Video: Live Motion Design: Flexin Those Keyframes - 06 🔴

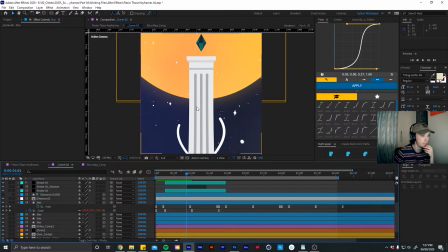(37:25)
Not these little circles, but these four like star-shaped shapes I've got. So you can see this one is animating up here.
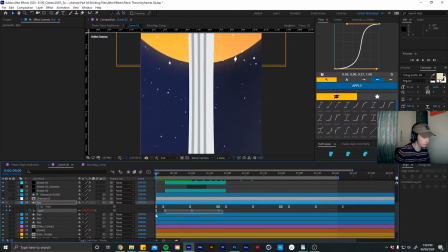(37:38)
So I'm just going to add that same animation to the rest of my stars. And just to add a bit of variation, I'm just going to change the length of them.
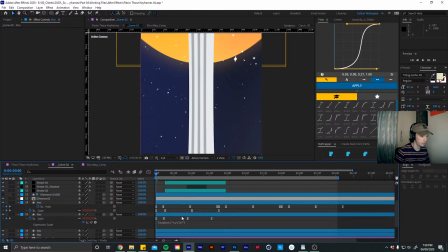(37:56)
This has a loop out cycle expression on them. Cool. So let's add that to these.
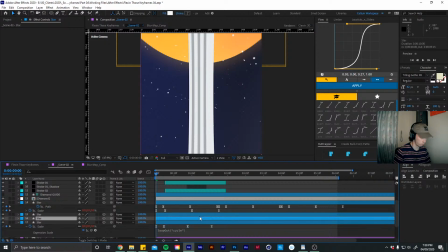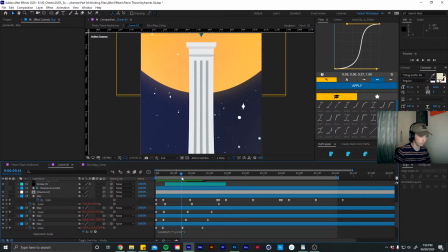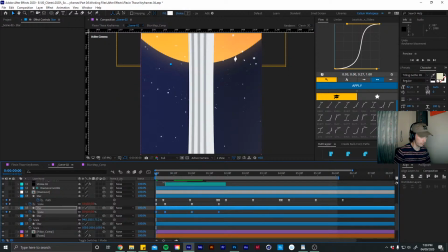(38:32)
Let's undo that. I think our anchor points are not in the right place. That one is. That should be alright. Yeah.
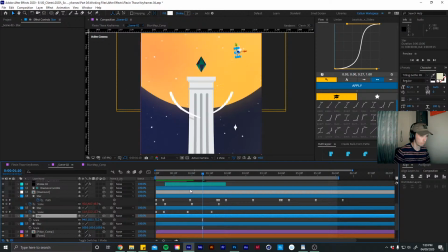Oh yeah, there we go.
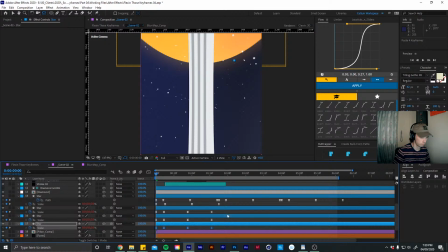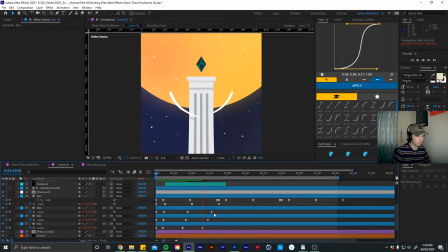Cool. So these just look like they're flickering a bit.
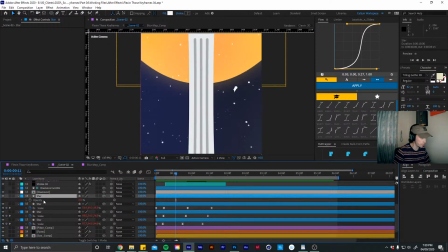(39:21)
I'm also going to add a wiggle expression to the opacity, they flicker even more.
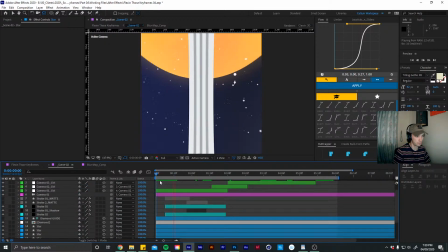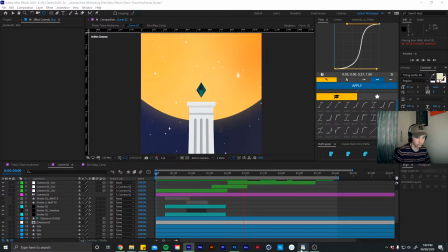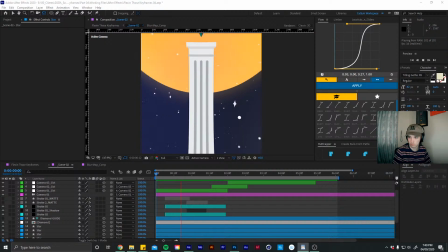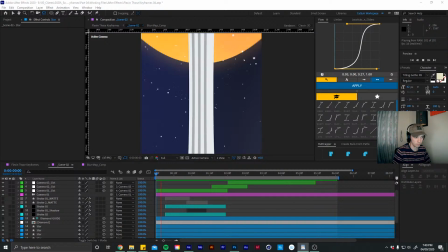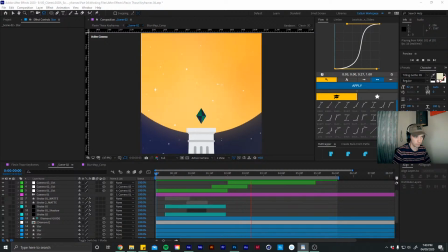(39:53)
Cool.
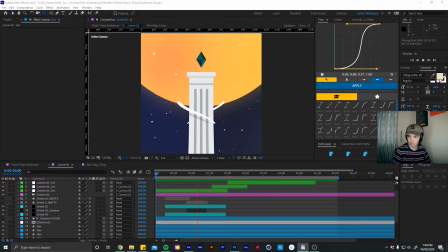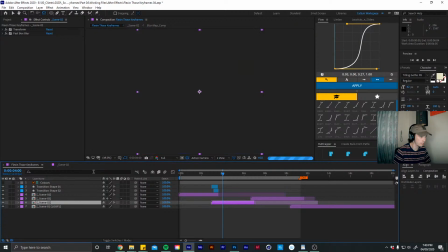(40:02)
Another thing I wanted to do, let's head back into our scene 3.
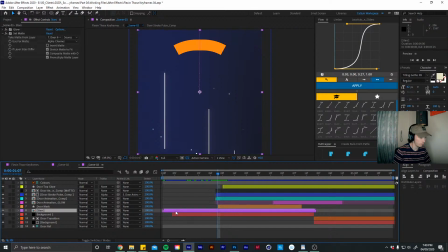(40:09)
Let's go into stars.
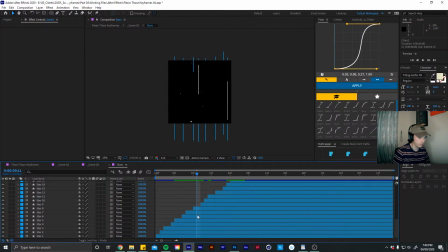(40:15)
I want to give this a little bit more depth. I'm going to find one one of these, duplicate it,
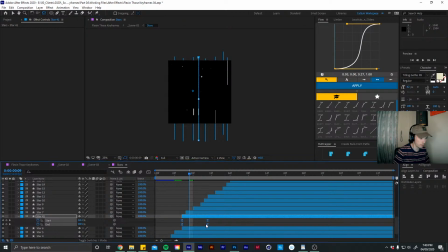(40:33)
and I'm going to make this go by quite a lot quicker, but also increase the stroke width. Move this to a different point.
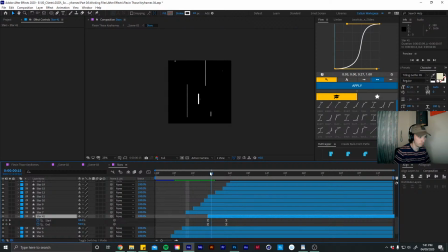Let's do it like here. I might be a little bit too quick.
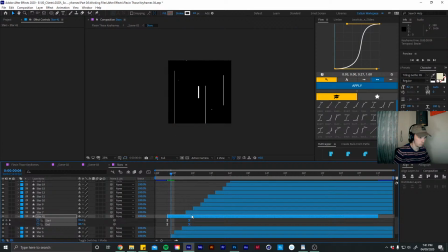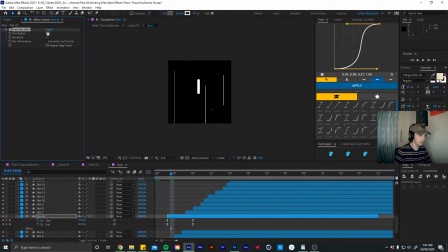(41:22)
Make this even bigger, and I'm going to add a fast blur effect again and just blur it out.
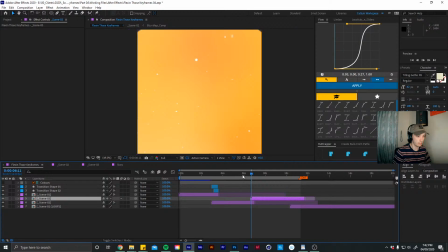(41:49)
Basically trying to make it look like these are really close to the camera.
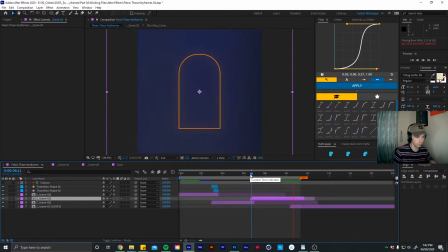(41:55)
Oh, Siri's going off.
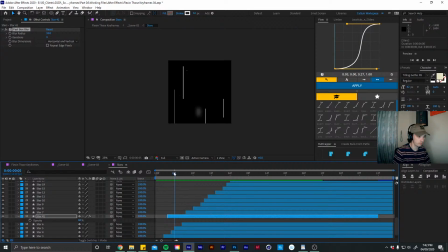(42:04)
Actually, I don't know if I like that.
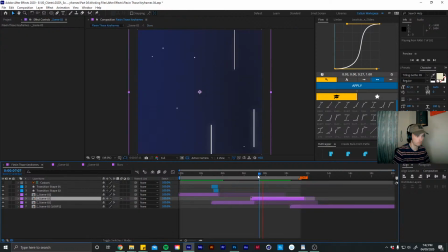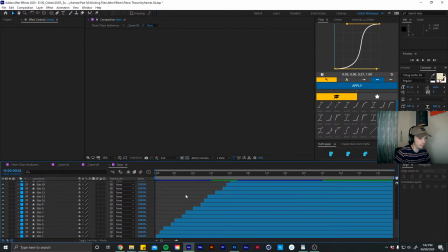(42:16)
Nah, I'm not going to bother doing that. At least I tried it. I'm just going to keep that how it is.
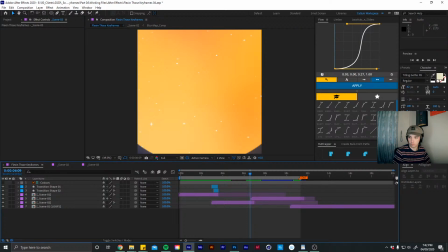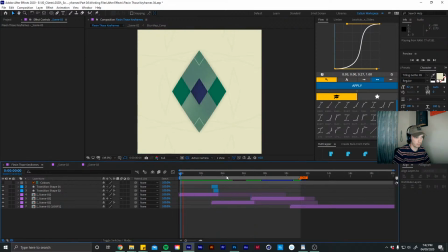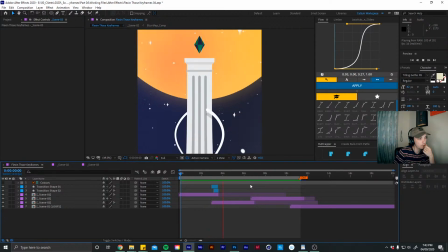(42:36)
Cool.
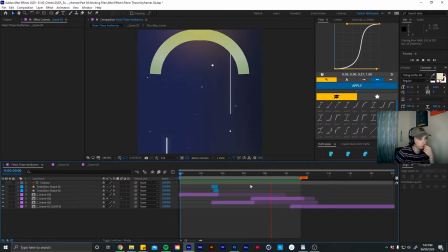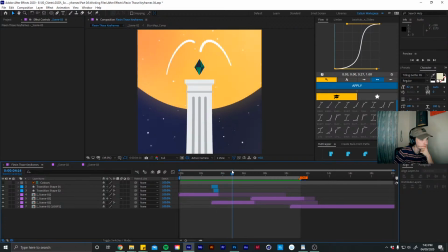(42:45)
Okay, so what I need to do
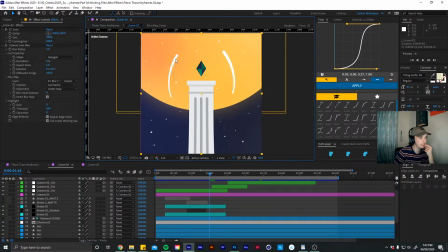(42:52)
is add some effects to these strokes and some like effects to show the impact when these hit the diamond. So I'm going to do that. One cool idea I had, let's find this diamond.
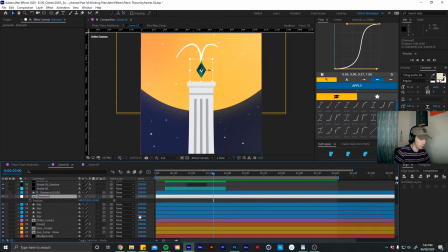(43:12)
So when these come up and go into the diamond, I'm going to add a keyframe and just make this wobble up and down so that they are coming up and sort of going into the diamond, I guess.
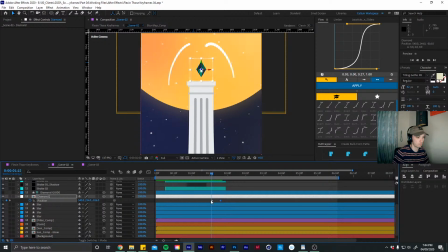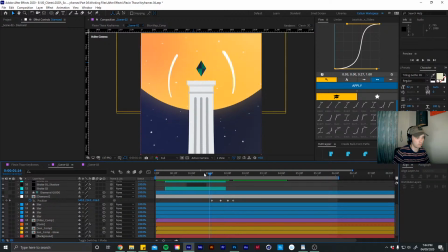Cool. Let's add some easing to that.
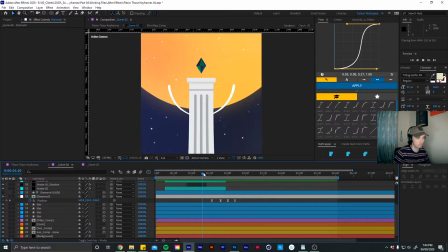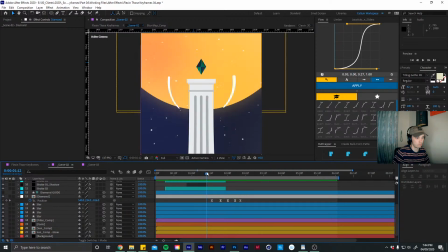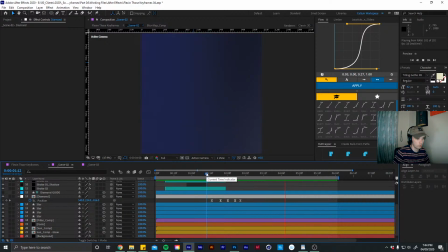(44:30)
Cool.
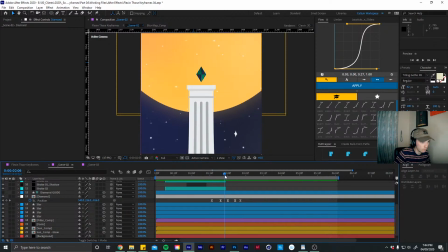What I'm also going to do is,
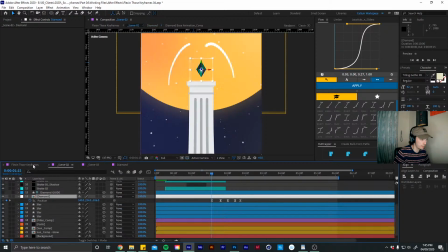(44:50)
let's think how I can do this.
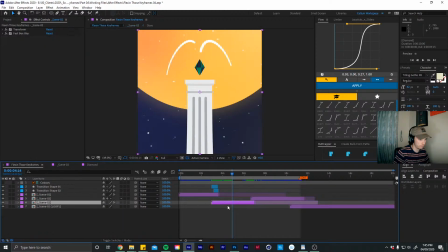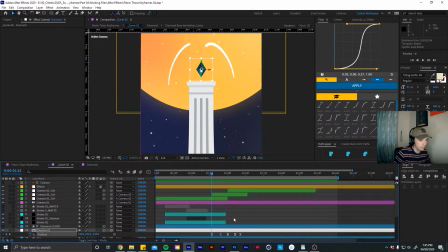(45:00)
Let's just do it in this comp. So yeah, I'm going to make a rectangle.
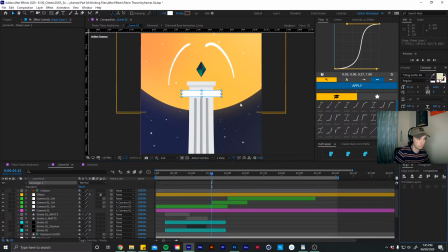Bring it down here, put it on top of our diamond, and make this like this color blue. Bring it up here.
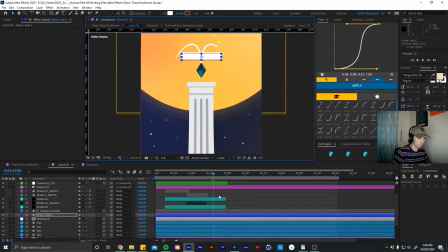Cool. I'm going to add 2 keyframes. Basically have this pass through the diamond like so.